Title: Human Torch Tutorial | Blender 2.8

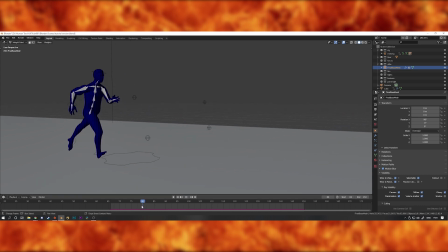And if I scroll through the animation, you can see that it's blue, and then once the cube passes over it, it turns red.
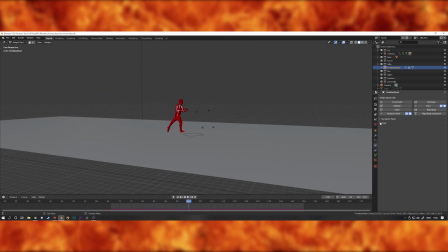Basically, blue will be not emitting fire and red will be emitting fire. So now open up the fluid settings and make that vertex group we created the fire emission.
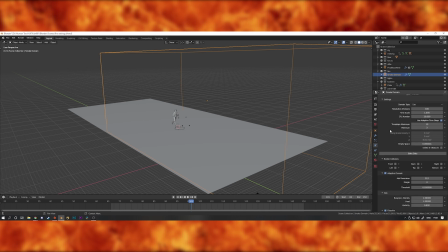For the domain settings, I set my resolution to 300, and then I tried to make the CFL number and maximum time steps a bit higher as well to reduce the stepping, but as you'll see later, it didn't really work. I enabled adaptive domain to make it bake a little bit faster, I turned the vorticity up to 0.6 to make it a little bit more aggressive,
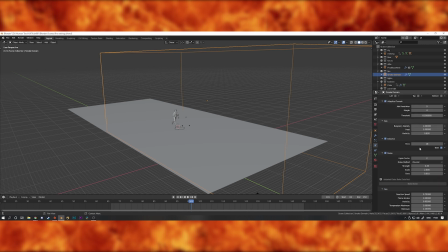and then I also turned on dissolve and slow and set the time to 18 to make it dissolve quite slowly. I did use some noise to add some detail, but I turned the strength really low because I found that it goes mental very easily. Change the type to either modular or final depending on what you're doing, change the data and noise file format to OpenVDB,
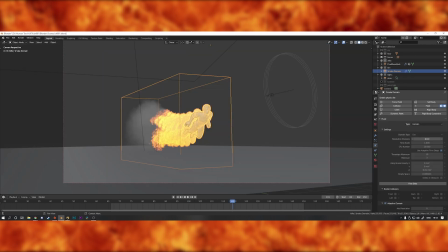and then set the frames for which part of your sequence you're using and then hit bake. And then after a fairly short or large amount of time, depending on how good your computer is, you should see something like this.
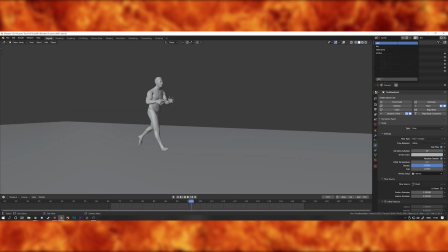So time to render. I've got 4 different render layers. One is for the render of the actual Human Torch model, which is just this on its own.
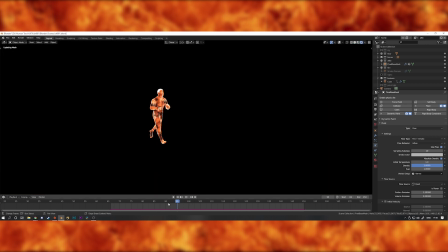I've disabled everything else in the scene, like the floor and the fire simulation.
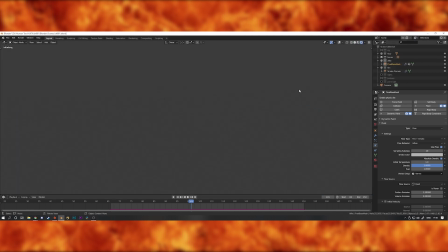Then I have a render layer called Reflections, which I'm going to use in Compositing to add some lighting interaction onto the floor from all of the fire. The fire should be visible in this render layer,
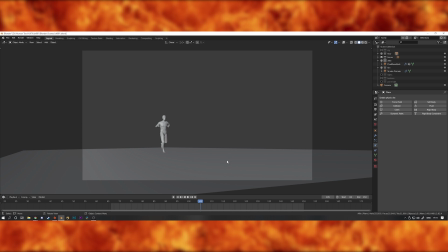but I had to delete the bake to show the render settings and I couldn't be bothered to rebake it, but I'll show this pass properly in Compositing. The floor material is set to a diffuse black that I kind of eyeballed the roughness to match the concrete that I was standing on in the shot. The idea with it being black is that any areas that are completely unlit by the light,
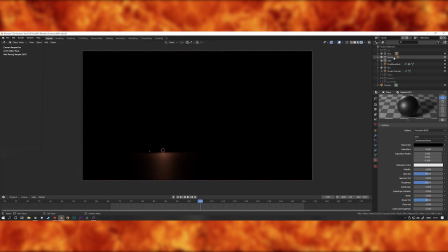when I plus it on top of the footage in Nuke, will become invisible. The shader on the fire is called the Wisp shader.
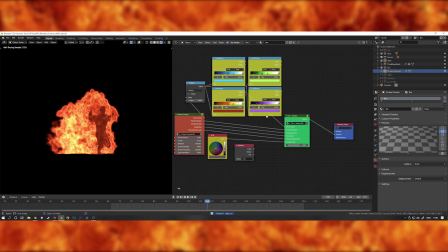It's something that I downloaded from BlendSwap about 3 years ago before Blender had a principled volume shader.
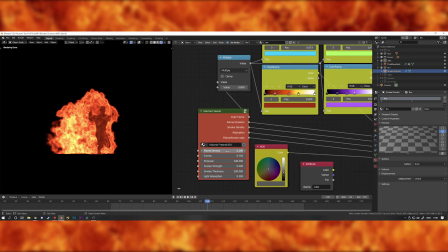Unfortunately, it's not free. It costs $15, so it's really good for the money, but obviously not everyone's going to want to pay for that.
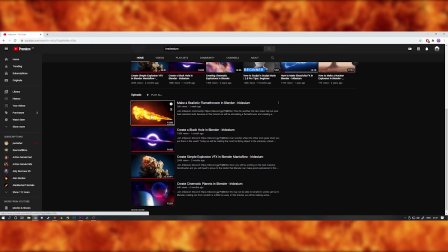I'd really recommend watching Iridicium's recent flamethrower video if you want a video on how to make a good fire shader.
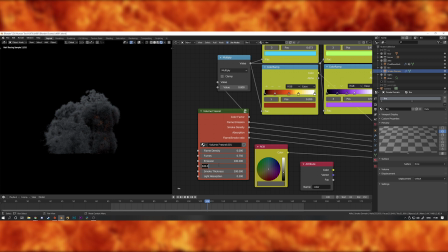Anyway, once you've got the look for the fire, I did one render layer where I turned off the fire in the shader and one where I turned off the smoke.
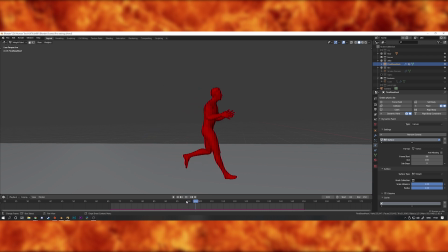Then the last step that's kind of optional but I think looks really cool is making the kind of transitional line to wipe between the effect and the live action footage.
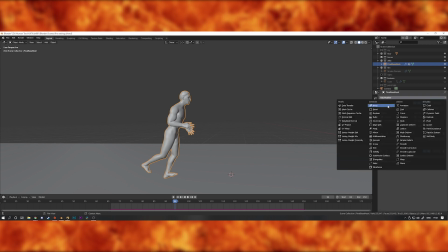To do this, go into the modifiers tab and add a mask modifier, and then set the vertex group to be the flame emission that we use to create the fire.
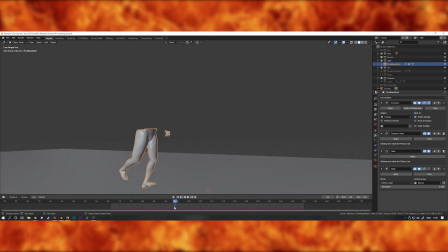This is going to cut out the parts of the model that aren't included in the vertex group, and then it slowly moves up with that displaced cube.
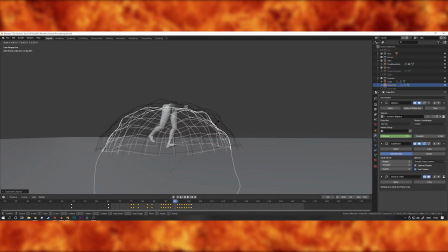Then press Shift D with the displaced cube selected and scale it down slightly so it sits just inside. Then add a boolean modifier and set the object to be the second cube that we've just created. And what this will do is cut out anything below the cube, so we're going to have just the middle section left.
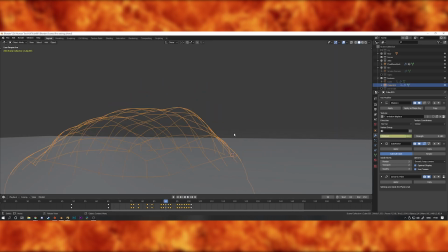You can change the scale of this to suit your liking and then go through and add a few scale keyframes over the course of the animation so that that line stays consistent.
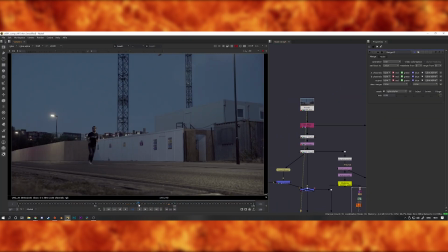Okay, into 2D land, let's do some compositing. The first thing I did obviously is drop in the render of the Human Torch model so that I could see the lineup of the body.
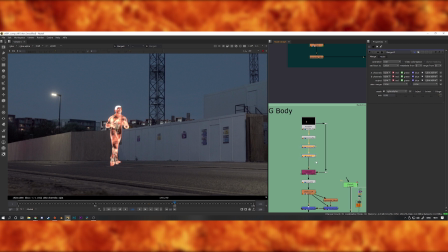I desaturated it a little bit because fire is never quite as orange as it comes out of Blender when you look at it in real world footage.
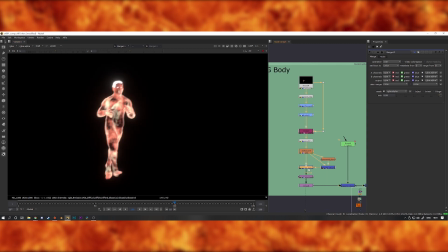It's got a pretty subtle glow on it as well just to give it a bit of extra life, and then it's also defocused slightly to match the camera sharpness.
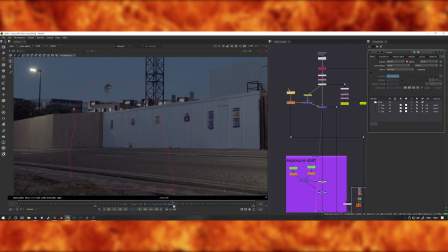Then I drew a mask that matched the timing of the transitional line, and then I used that to remove my body from the shot.
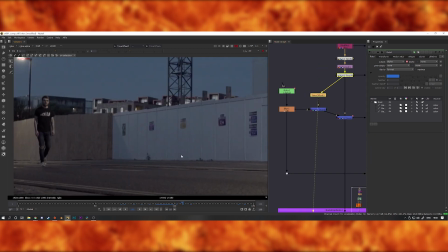Instead of using a freeze frame, I just slipped the timing of the shot to use a section where I wasn't in the frame, and that meant I could preserve the original grain of the footage.
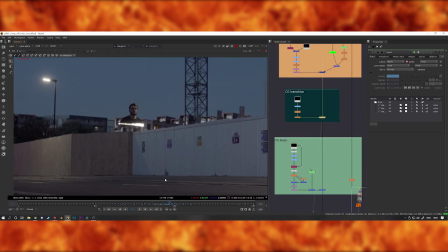Next I added the render of the transition line, and you can see it sitting just above where the mask starts to fade my body off.
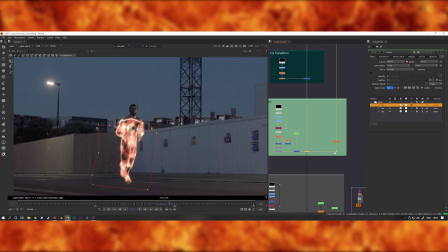Then I used the same mask to reveal the render of the body so that it would also move with the transition line.
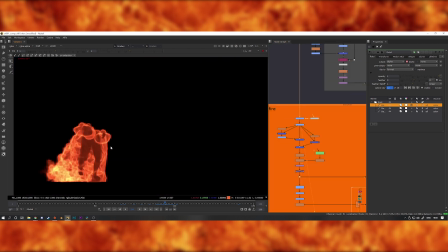Next up I put the fire and the smoke on top as well. Again with the fire I desaturated it quite a bit to take some of that really punchy orange out.
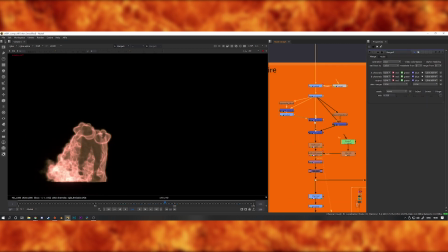The fire has a couple of layers of glow on it. There's a really small one and then there's also a much bigger one that's mixed in much more subtly.
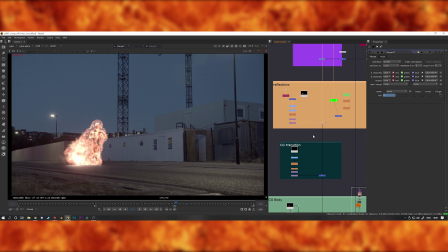And then underneath all of that goes the reflection layer for the lighting interaction with the floor.
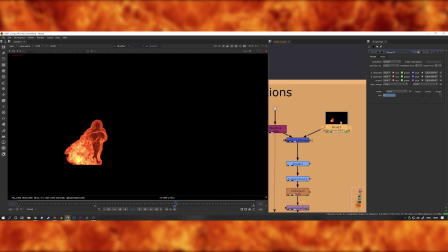There was a bit of a quirk in Blender where the smoke domain was actually cutting out part of the reflection, so what I ended up doing was rendering the reflection with all of the fire and everything in it, and then I used a difference operation between that and the fire layer, which gave me just the reflections on its own.
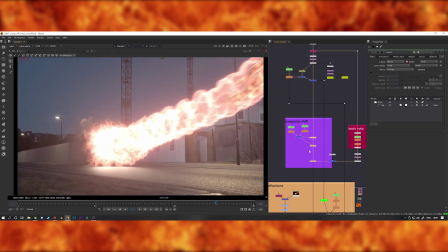And then it's just really small details to make the shot a bit better, so I added an exposure shift in the background once the fire gets really big, because it would be casting a lot of light at this point.
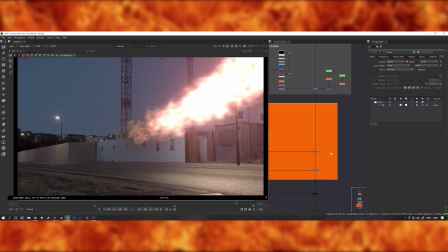I also added a really soft glow, which is almost like a bloom effect, which I just did by blurring the fire render loads and then plussing it back on top really subtly.
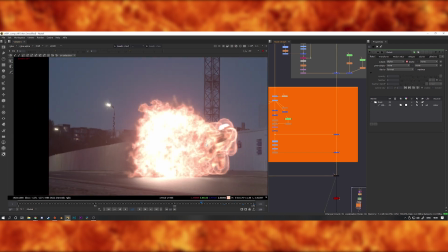And then on top of everything I just added a layer of heat haze, which makes the fire feel really big and powerful.